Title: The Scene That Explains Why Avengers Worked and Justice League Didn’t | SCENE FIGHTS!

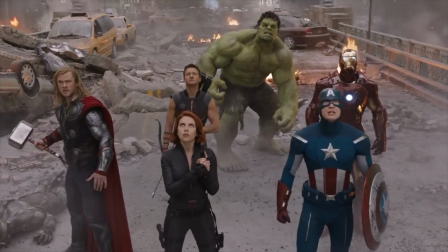They come into this group and think, we don't fit together, you know? This moment means something because the characters had to overcome an emotional hurdle to achieve it.
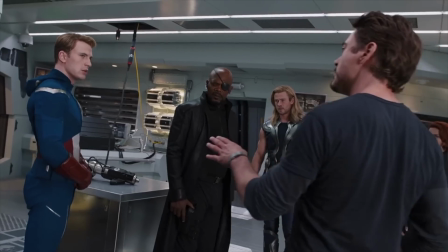So, what is the most crucial scene in the movie? The argument. This is the midpoint of the film, the hero's lowest point.
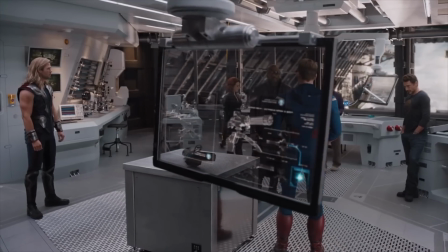It's set in Tony and Bruce's lab. It's a large set, almost like a theater stage. It begins with the revelation that S.H.I.E.L.D. is making Hydra weapons.
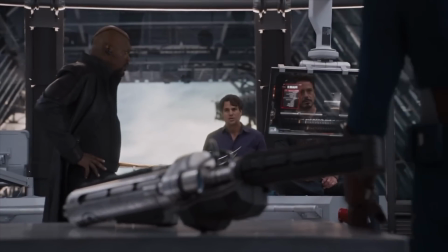Phase 2 is S.H.I.E.L.D. uses the cube to make weapons.
There are so many small, great character moments in this scene, like the antiquated Steve saying, "Sorry, computer was moving a little slow for me."
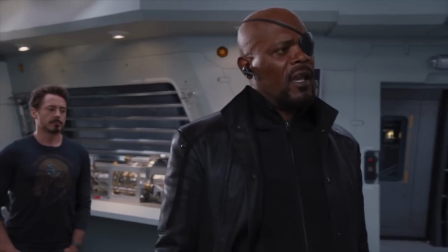Everyone has a comeback.
The dialogue flows easily. You had to come up with a nuclear deterrent, because that always calms everything right down. Remind me again how you made your fortune, Stark.
Joss Whedon created ensemble shows like Buffy and Firefly, and he knows how to manage a cast with distinct voices.
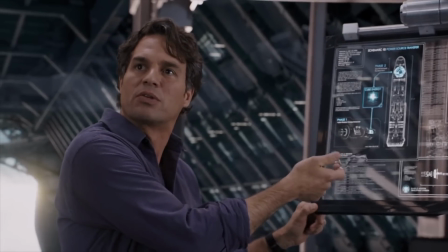When Banner point-blank asks why S.H.I.E.L.D. is making weapons, we get a twist answer.
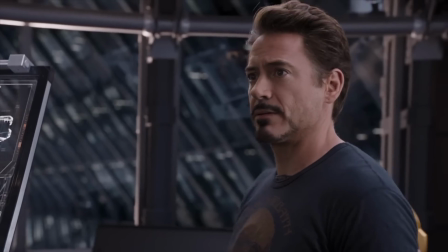Because of him. Me.
Now this makes us consider events of the Thor film from a different human perspective.
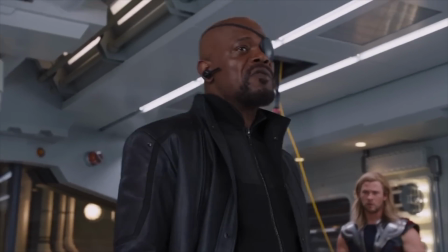Now this scene becomes about the role of heroes in a human society. Can we rely on them to save us?
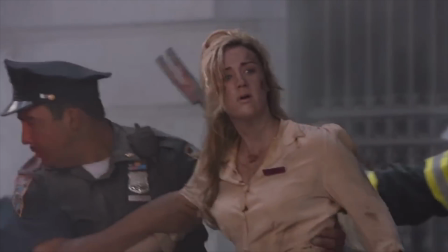Or should humans be able to save ourselves? This movie is about the Avengers answering that question.
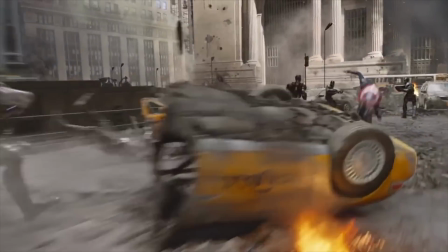Are they worthy to be our protectors? The epic tracking shot during the Chitauri invasion gets all the attention, but it has a forerunner in this scene.
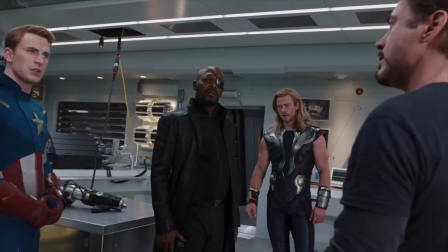The camera easily glides past these characters as they each contribute to this conflict.
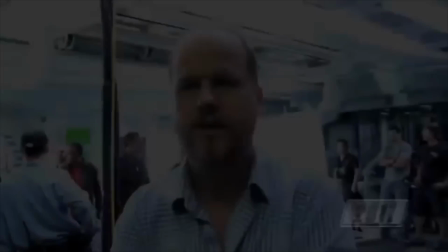And this scene was not easy to film. Just listen to Joss Whedon talk about how hard it was.
This is the day that I have dreaded the most since I wrote the script.
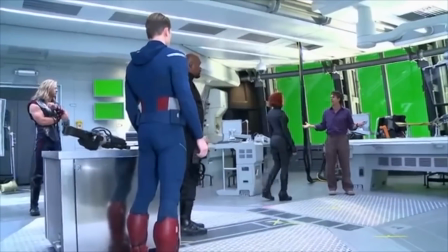I have all of the principal characters except for Jeremy Renner. What for me to be locked down somewhere?
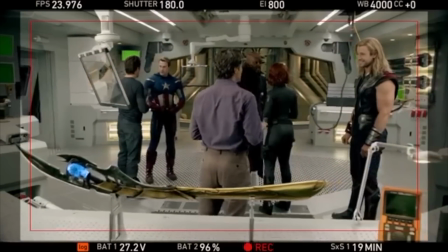These people want to take you down.
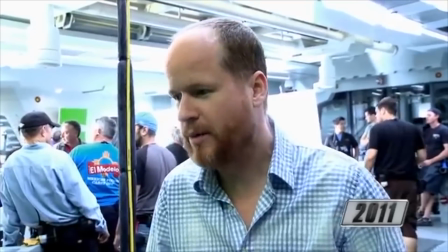Writing the scene was horrifically difficult, but more importantly, shooting it seems next to impossible.
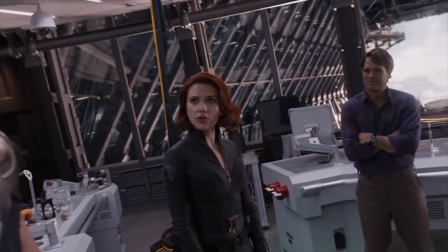Notice how the camera gradually tilts, giving us the unsettling feeling that this whole team is about to collapse before they even form,
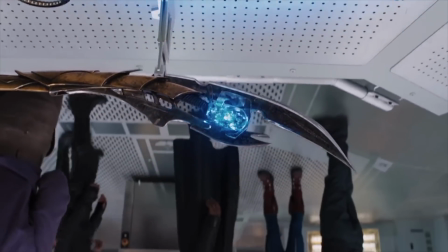until eventually the camera lifts above the scepter and shows us the scene upside down,
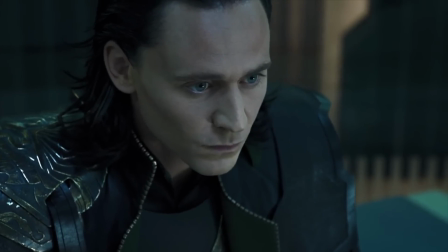hinting that Loki is actually manipulating them into having this argument.
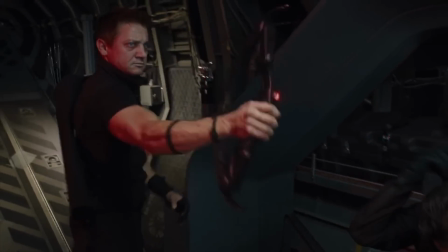Now there's a brief cutaway to Hawkeye getting ready to blow the helicarrier's engines, and when we come back, the heroes are close to blows.
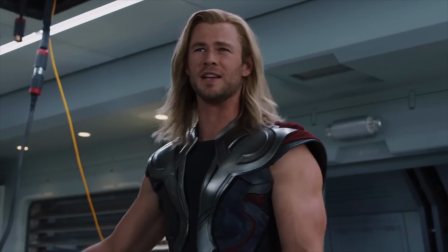The score begins an eerie shriek, like a slasher film. Bruce even just says that they're not a team.
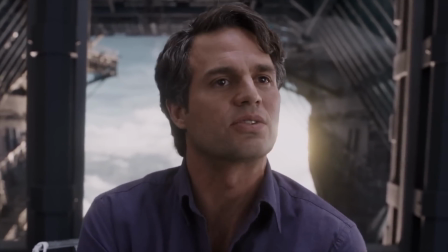We're a chemical mixture that makes chaos. We're a time bomb.
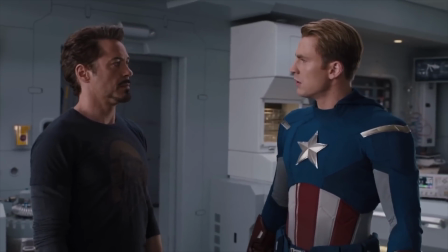And then Steve and Tony's personal differences come bubbling to the surface, laying the groundwork for the next several films.
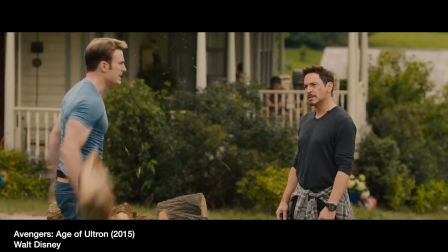Put on the suit. Let's go a few rounds. Sometimes I want to punch you in your perfect teeth.
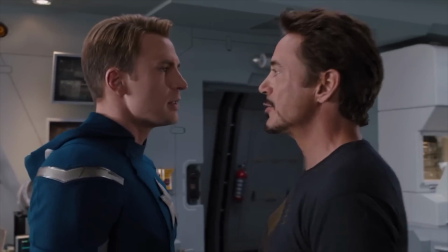Their argument raises the question, is Tony willing to sacrifice his life?
You're not the guy to make the sacrifice play. The only thing you really fight for is yourself.
This question will need to be answered in the third act.
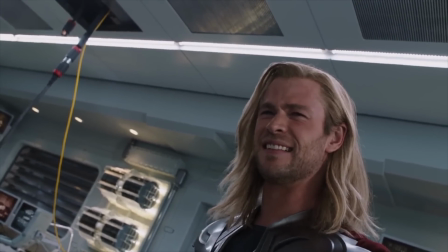We cut to a low angle shot of Thor to show that he sees himself as above this fray.
You people are so petty and tiny.
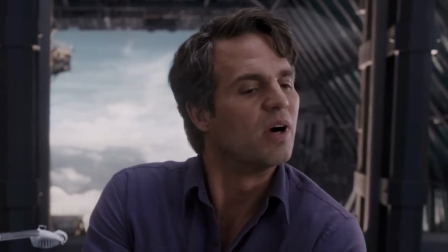And then Bruce just blurts out that he attempted suicide.
I put a bullet in my mouth and the other guy spit it out.
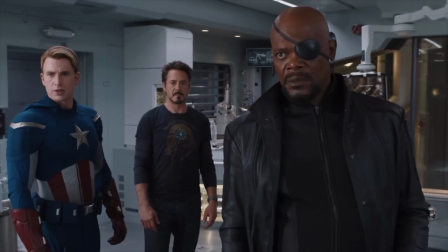These are not stable people. They don't get along, they don't trust each other, and they're about to come to blows.
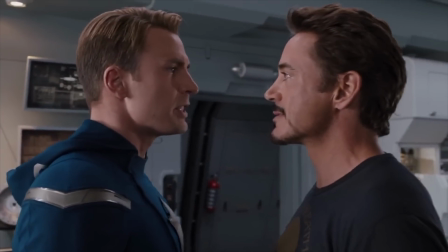This scene defines the Avengers. It gives them something to overcome.
Put on the suit.
Yep. This is our assistant manager, Doug. Doug, what was it you said about that scene that was so interesting? I don't really agree with your analysis, but if you agree with Doug, let us know in the comments below. Okay, so now let's talk about Justice League, which I had a heck of a time finding streaming online.
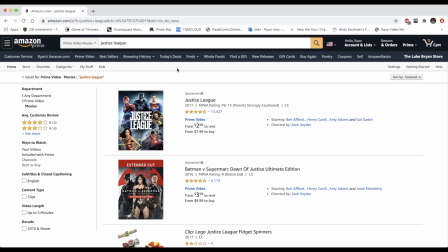I pay for all these different streaming sites, and Justice League was not on a single one of them. And then I found out that it was on Netflix, but in the United Kingdom.
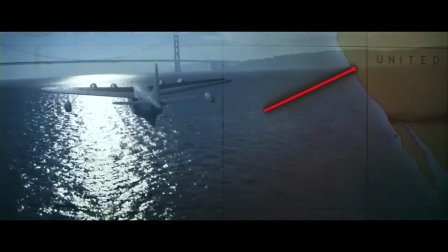So instead of flying across the ocean to watch the movie, I got NordVPN, the sponsor of this week's video.
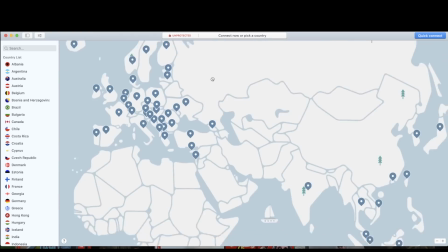NordVPN has thousands of super fast servers all over the world.
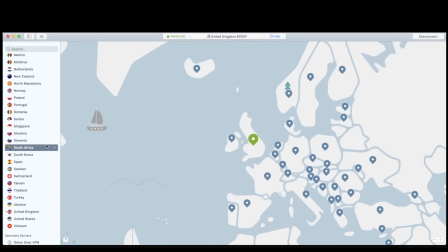So I was able to register my IP address from the United Kingdom and easily watch Justice League.
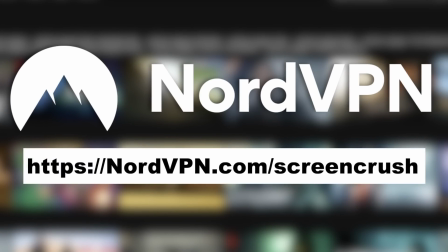So if you're interested, go to nordvpn.com/screencrush to get 68% off a 2-year plan.
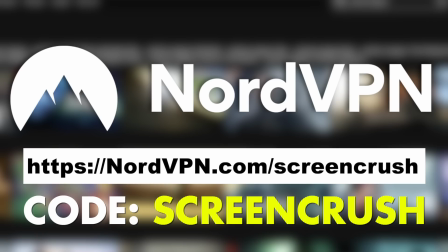And you can use the code ScreenCrush at checkout to get another month for free.